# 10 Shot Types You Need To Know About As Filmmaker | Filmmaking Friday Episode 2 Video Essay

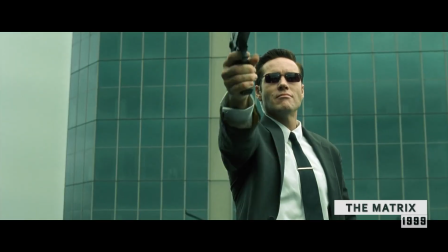Trinity! Help!
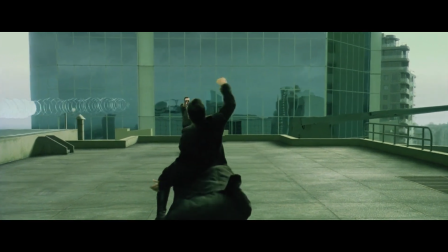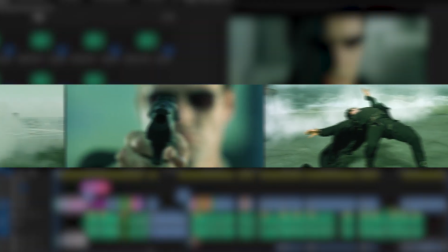A movie is a collection of shots arranged in a particular pattern to tell a great story.
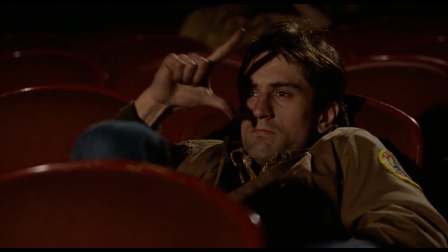Please notice I said collection of shots because there are many, and if you know how to nail the perfect shot for the perfect moment, you will tell a great story.
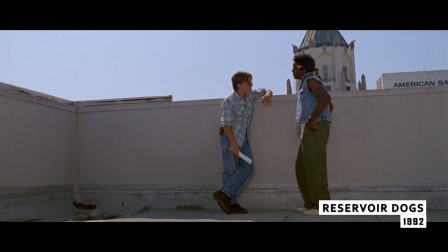You gotta remember that this story is about you and how you perceive the events that went down.
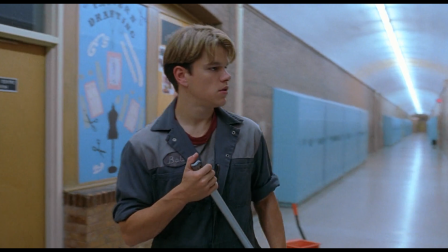Hi, I am Sam, and this is the first video in our latest series about filming. And today we're going to learn about types of shots.
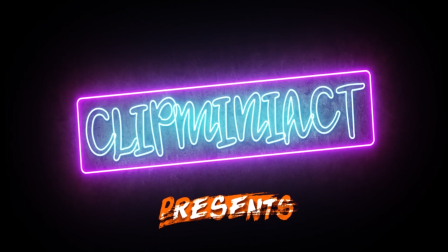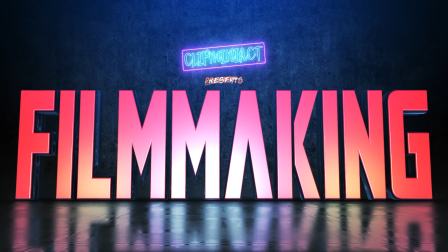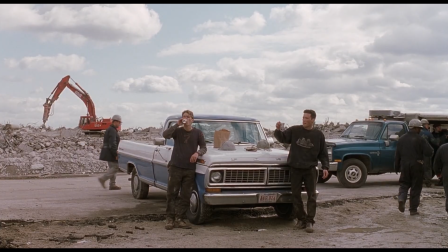Shot sizes are the key elements for the director and the DP to convey the rhythm, meaning and tone of the scene.
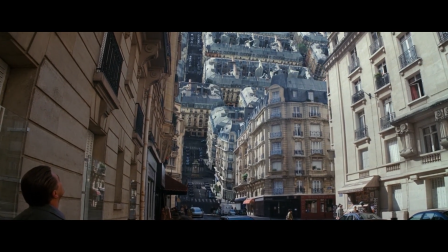And knowing which type of shot is right for the scene is very important. Just like knowing the right ingredients for the right dish.
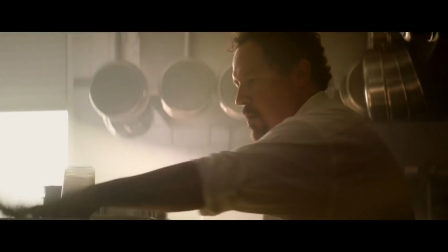And if you mix up everything without knowing what you are doing with it, you will end up with shit.
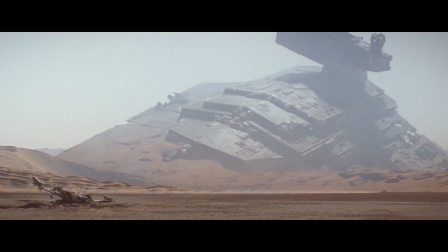Okay, so let's start our list from the wide and we will move down to close. So our first shot is establishing shot.
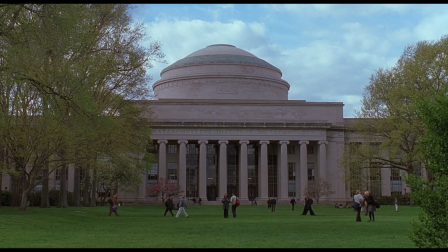Establishing shots are very commonly used to open a scene. It's very wide and it helps your audience to understand the location.
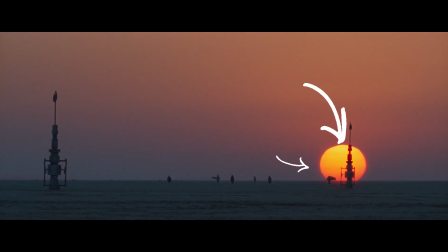It tells where your scene is taking place, time of the day and scale of the objects around that location.
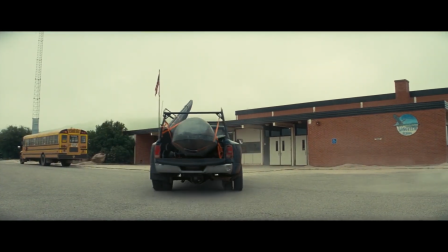It's just like an introduction for the audience to that world where the scene is taking place. Okay, let's see an example.
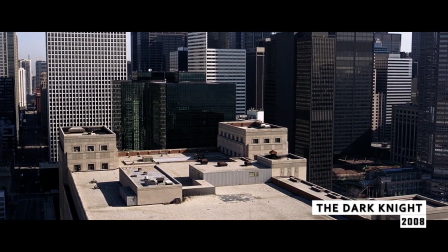The Dark Knight opens with an establishing shot introducing us to the world of Gotham City.
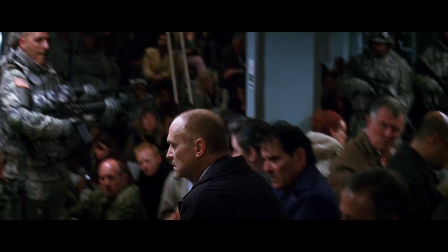And now as an audience we know that this story is all about Gotham, where later Joker and Batman going to fight to own it.
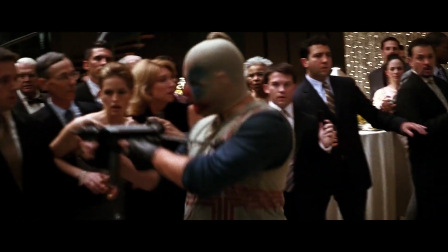Good evening, ladies and gentlemen. We are tonight's entertainment.
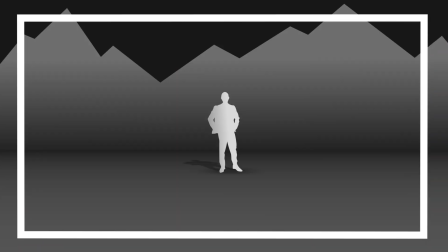Okay, now establishing shots are mostly followed by a master shot.
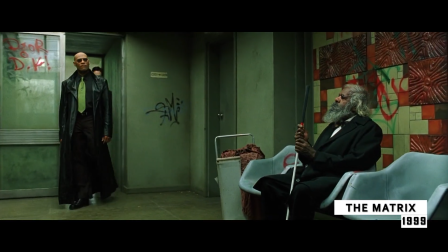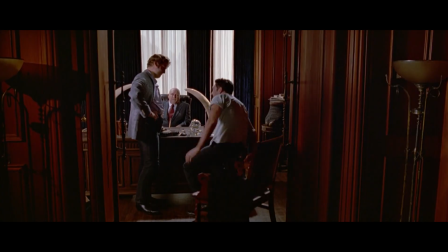Master shot is used to show the location where the scene is taking place. But the most important thing, it shows where the characters are in the location and in relation to each other.
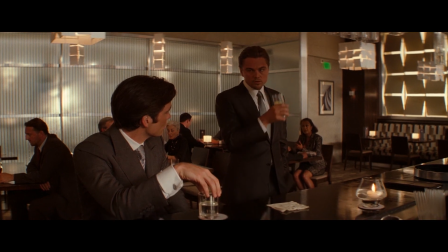Because I don't think you want your audience to guess where the characters are. You want to show them where they are and what is close to them and what is far behind.
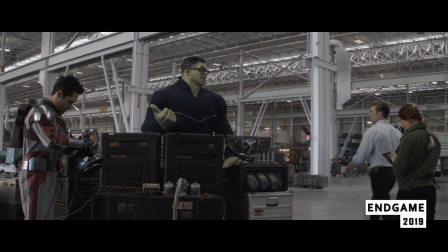Good, because if we blow the grid, I don't want to lose Tiny here in the 1950s.
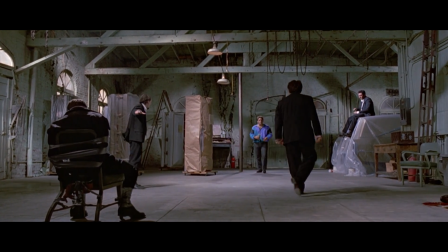In Reservoir Dogs, when Eddie arrives at the location, we see everything in a master shot. Because first, it confirms the location.
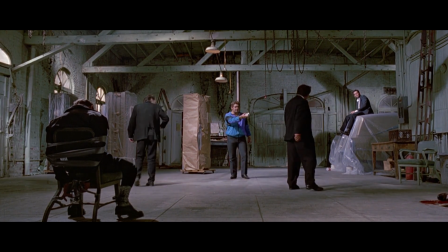We can see that they are at their hideout. And second, it shows where everyone is in relation to each other.
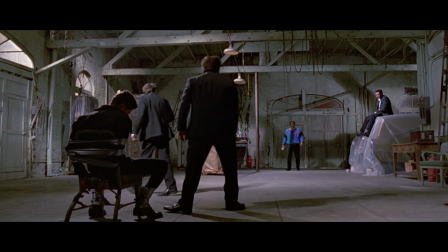What in the Sam Hill's going on here? You're asking what's going on? Nice guy, we got a cop.
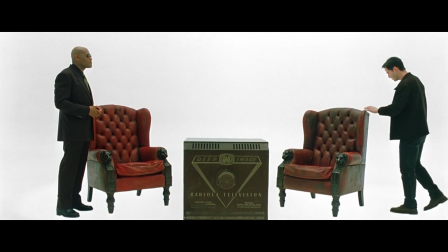Holy shit, Orange is dead.
So master shot is your go-to shot when it comes to showing where your characters are.
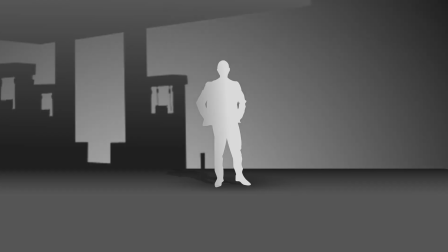And next we have wide shot.
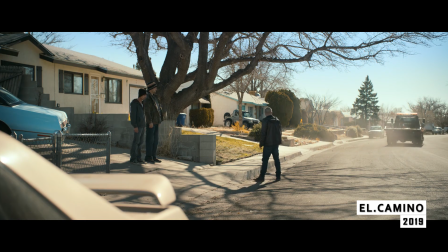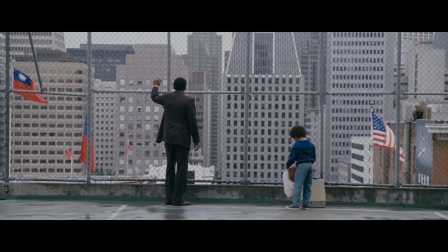Wide shots are used to show the environment in relation to the scale of the character. Here your character appears small and covers less part of the frame than the environment around him.
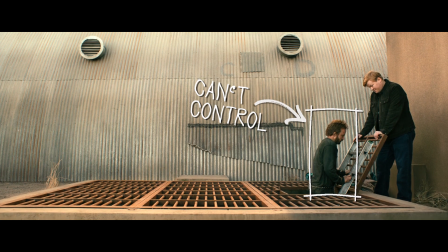It shows that your character does not have any control over the things around him, or maybe he is just lost or lonely.
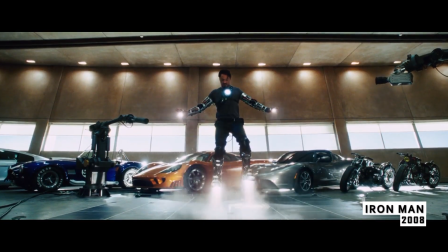In movie Iron Man, we see Tony in a wide shot when he is lost in the desert.
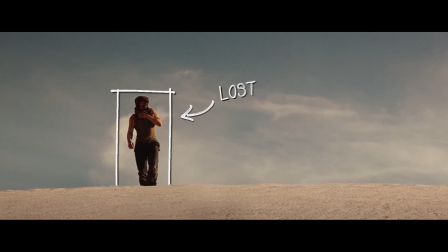We clearly see environment around him has more weight than his character and he does not have any control over it.
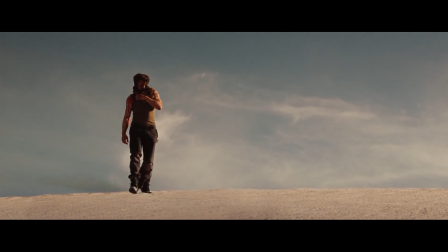And we as an audience understand these things because of the scale. Okay, now we have full shot.
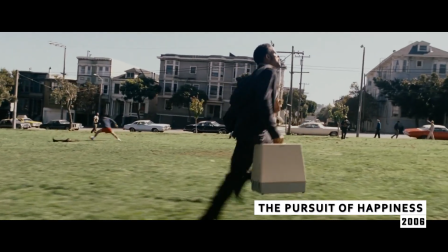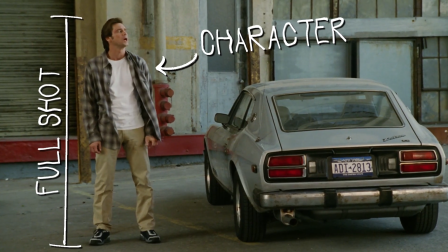When frame covers your character from top to bottom is called full shot. It is used to showcase the body language of the character.
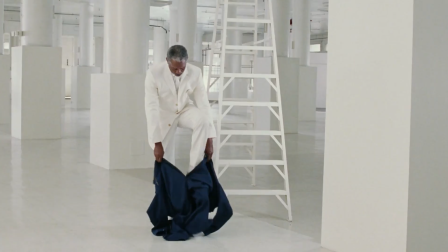Also, it helps to showcase the character's style, wardrobe and posture.
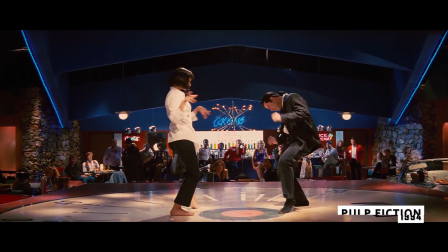In Pulp Fiction, we see the iconic dance sequence in a full shot because the body language here is an important factor for both the characters.
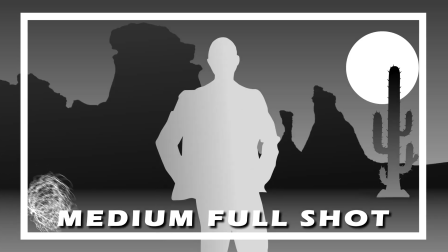Okay, now we have medium full shot, or you can say cowboy shot.
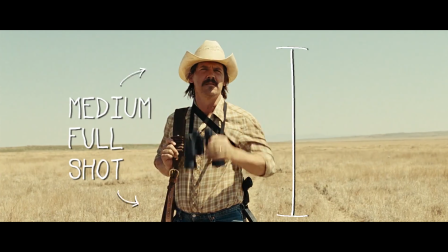Medium full shot starts from the top of the head and stops at the bottom of the wrist.
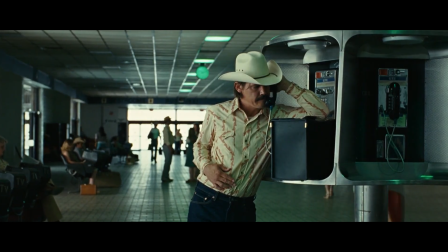It's also known as a cowboy shot because it sits perfectly where we can see the gun holster of a cowboy.
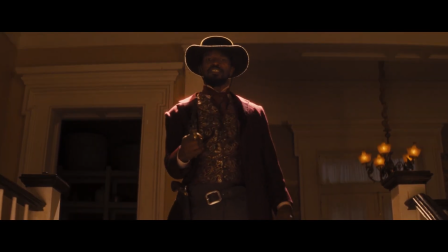You said in 76 years on this plantation, you've seen all manner of shit done to niggas.
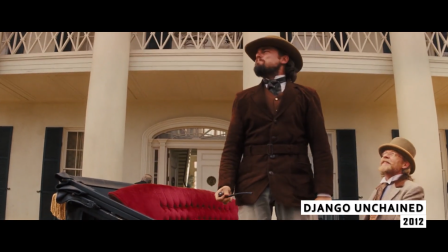In the movie Django Unchained, we see lots of medium full shots and also Django's guns.
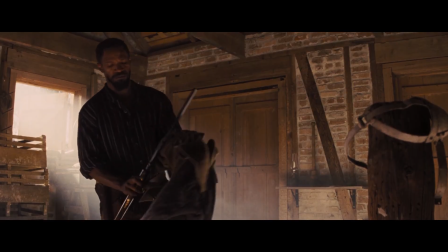These type of shots are not only captures body language, but it also captures the expression of the character in a perfect way.
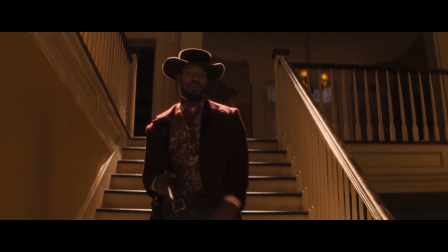9,999. Every single word that came out of Calvin Candy's mouth was nothing but horse shit. But he was right about one thing.
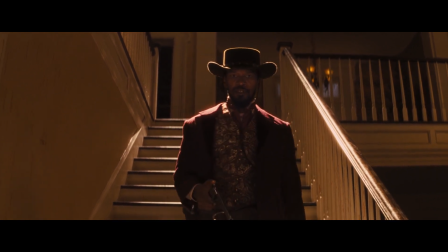I am that one in 10,000.
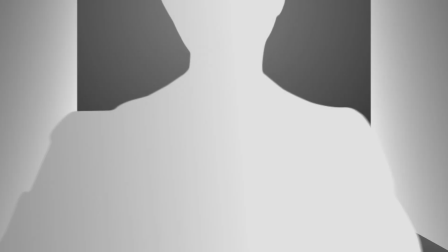Now the most common shot you will see in a movie is the medium shot.
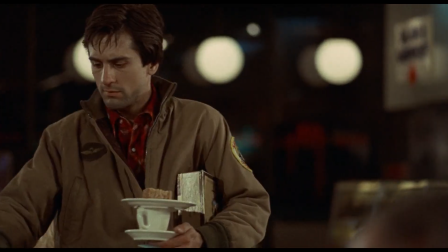When you are watching a movie, you will spot lots of medium shots because it's just the right size of a human vision, what we see through our eyes.
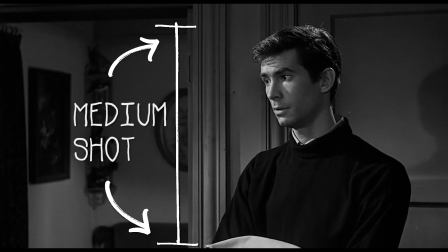If you're going to perform Inception, you need imagination.
A medium shot starts from the top of the head and ends just below the chest.
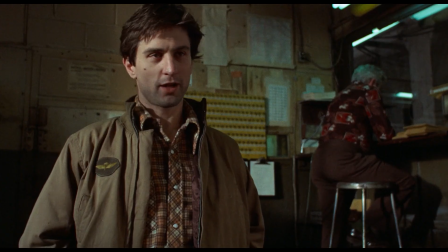It is used to showcase the upper body gesture and the facial expression of the character. In Inception, when we see whole team making plans,
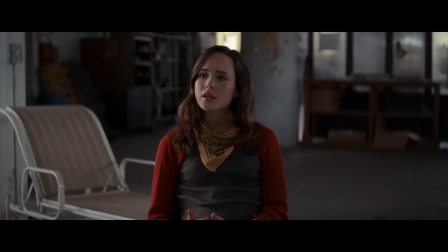we see most of the shots are in medium shot size because they are discussing every possibilities of the plan and explaining how they're going to execute it.
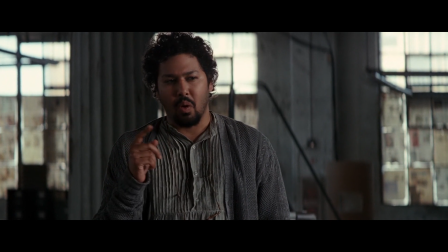Now the medium shot size gives us the feeling that we are part of the team by giving these shots a human vision look.
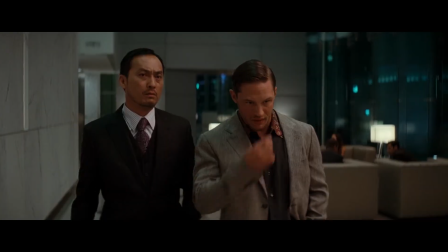Never recreate places from your memory. Always imagine new places.
Also here you can see everyone is making lots of hand gestures and facial expressions.
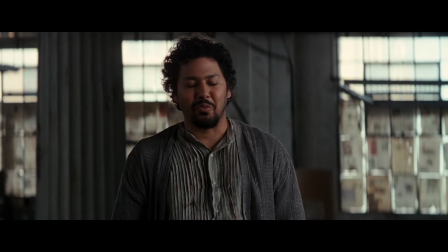And the medium shot is just the right shot size to capture these gestures and expression in a right way.
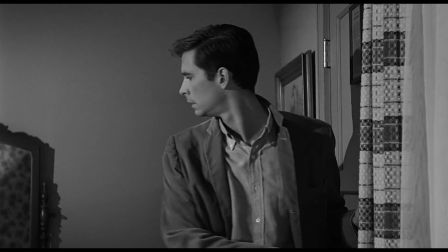And if you don't know that, human makes lots of gestures to communicate with each other. And these gestures are part of non-verbal communication technique.
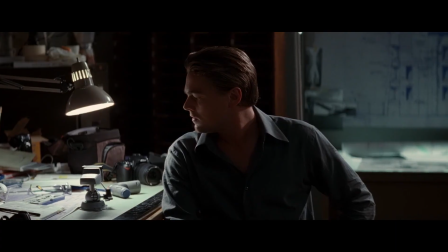We use it every day without even realizing it. And apart from dialogues, we use these techniques to communicate with us.
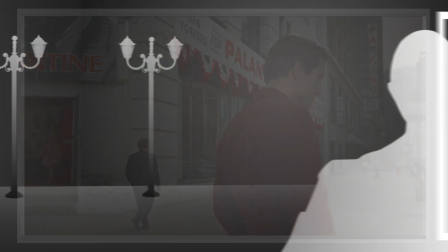Okay, now we start cutting more close and close to our subjects, starting from medium close-up.
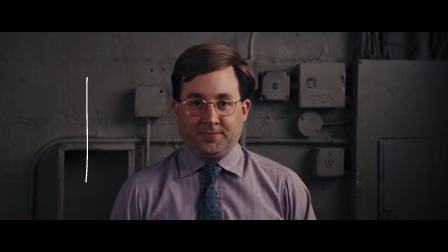Medium close-up is mostly used for reaction shots. We start from the top of the head and end at the middle of the chest.
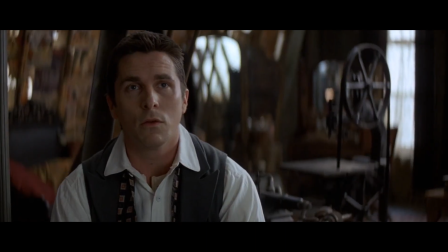And this captures your character reactions perfectly because medium close-up isolates your character from the environment and it automatically prioritizes character details.
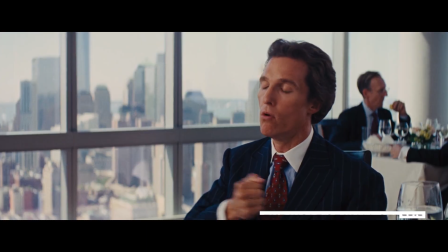There is one that is my absolute favorite. When Mark is mentoring Jordan in movie Wolves of Wall Street,
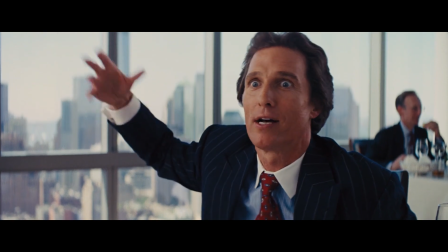we see both of them in a medium close-up shot because everything Mark is saying right now is very important for both Jordan and the audience.
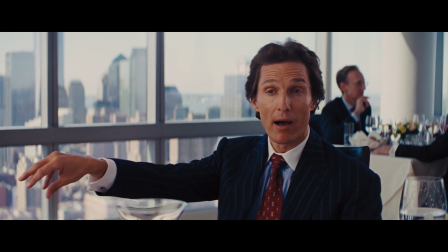Move the money from your client's pocket into your pocket.
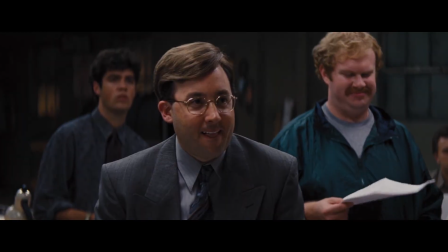Jordan is listening everything very closely and we as an audience absorbing the information about how this world works.
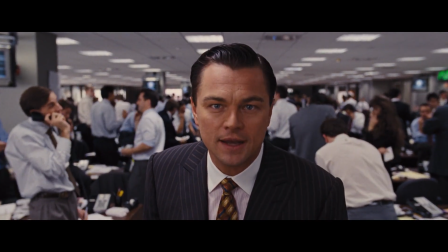Was all this legal? Absolutely fucking not.
So to pay close attention to Mark, we prioritize him with a medium close-up shot.
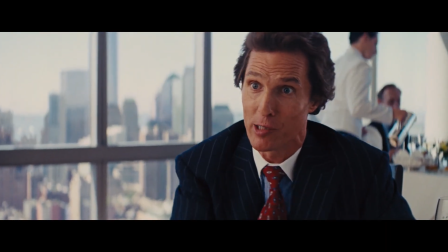And now we can capture his reactions perfectly. We also avoid distractions from what is happening behind him.
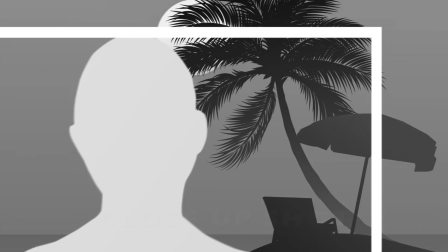But the best way to capture a change in emotion and the dramatic beat in the movie is through a close-up.
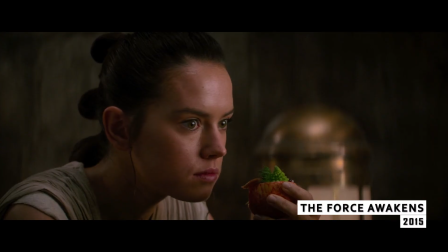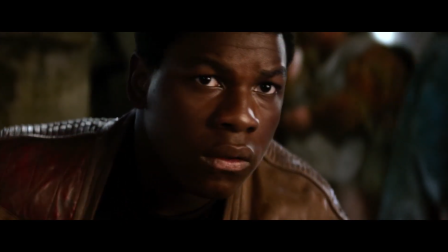Close-up is the best way to capture the emotions of the character when they hit a dramatic beat or when they have to make an important decision.
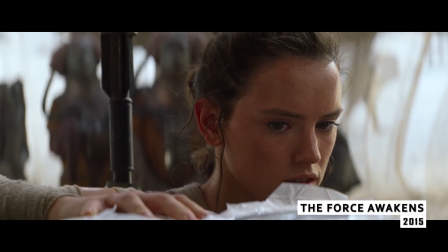Actually, the droids are not for sale.
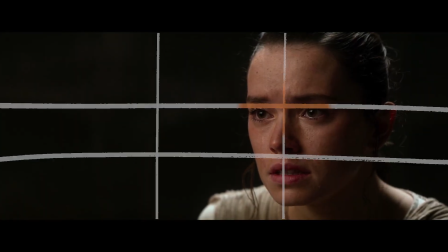Close-up is always adjusted on the eye level so we can see it clearly because we all know that eyes are the window to the soul and to create empathy,
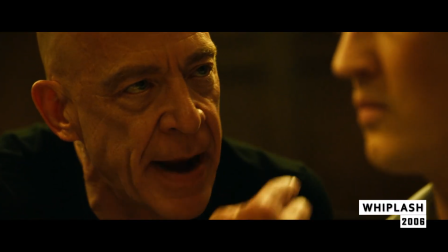audience need to see through it.
4, damn it, look at me. 1, 2, 3, 4.
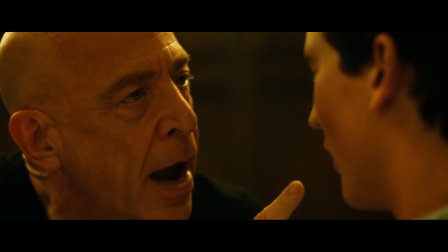1, 2, 3, 4. 1, 2, 3. Now, was I rushing or was I dragging?
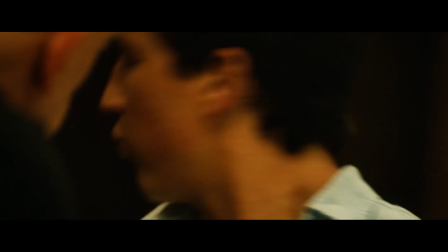Count again. 1, 2, 3, 4. 1, 2, 3, 4. 1, 2, 3, 4.
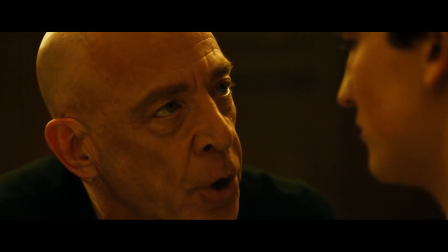Rushing or dragging? Rushing. So you do know the difference.
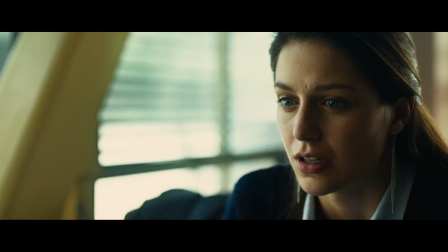In Whiplash, when Andrew breaks up with his girlfriend, we see her in a close-up shot, asking for a valid reason for this separation.
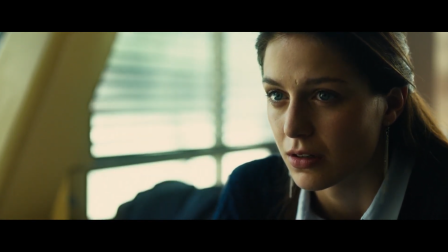But his only answer is that she is standing between him and his dreams of becoming a great drummer.
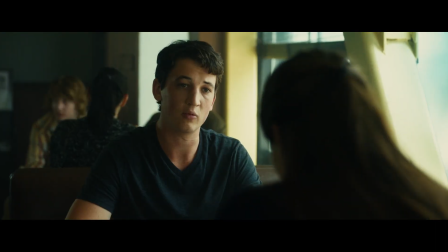Because I want to be great.
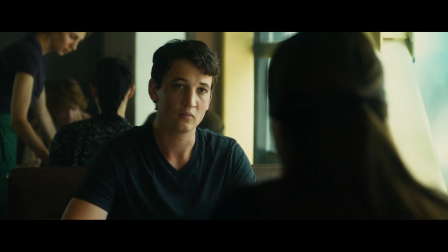And you're not. I want to be one of the greats.
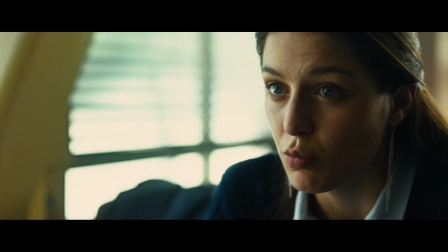Right now we can see frustration and pain in her eyes. Also we empathize with her because she was emotionally invested in Andrew and always supported his dreams.
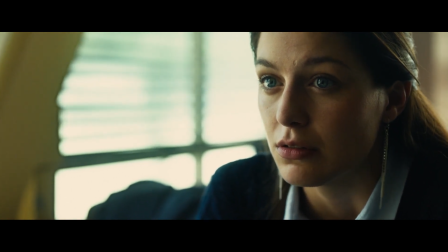But end result we all can see.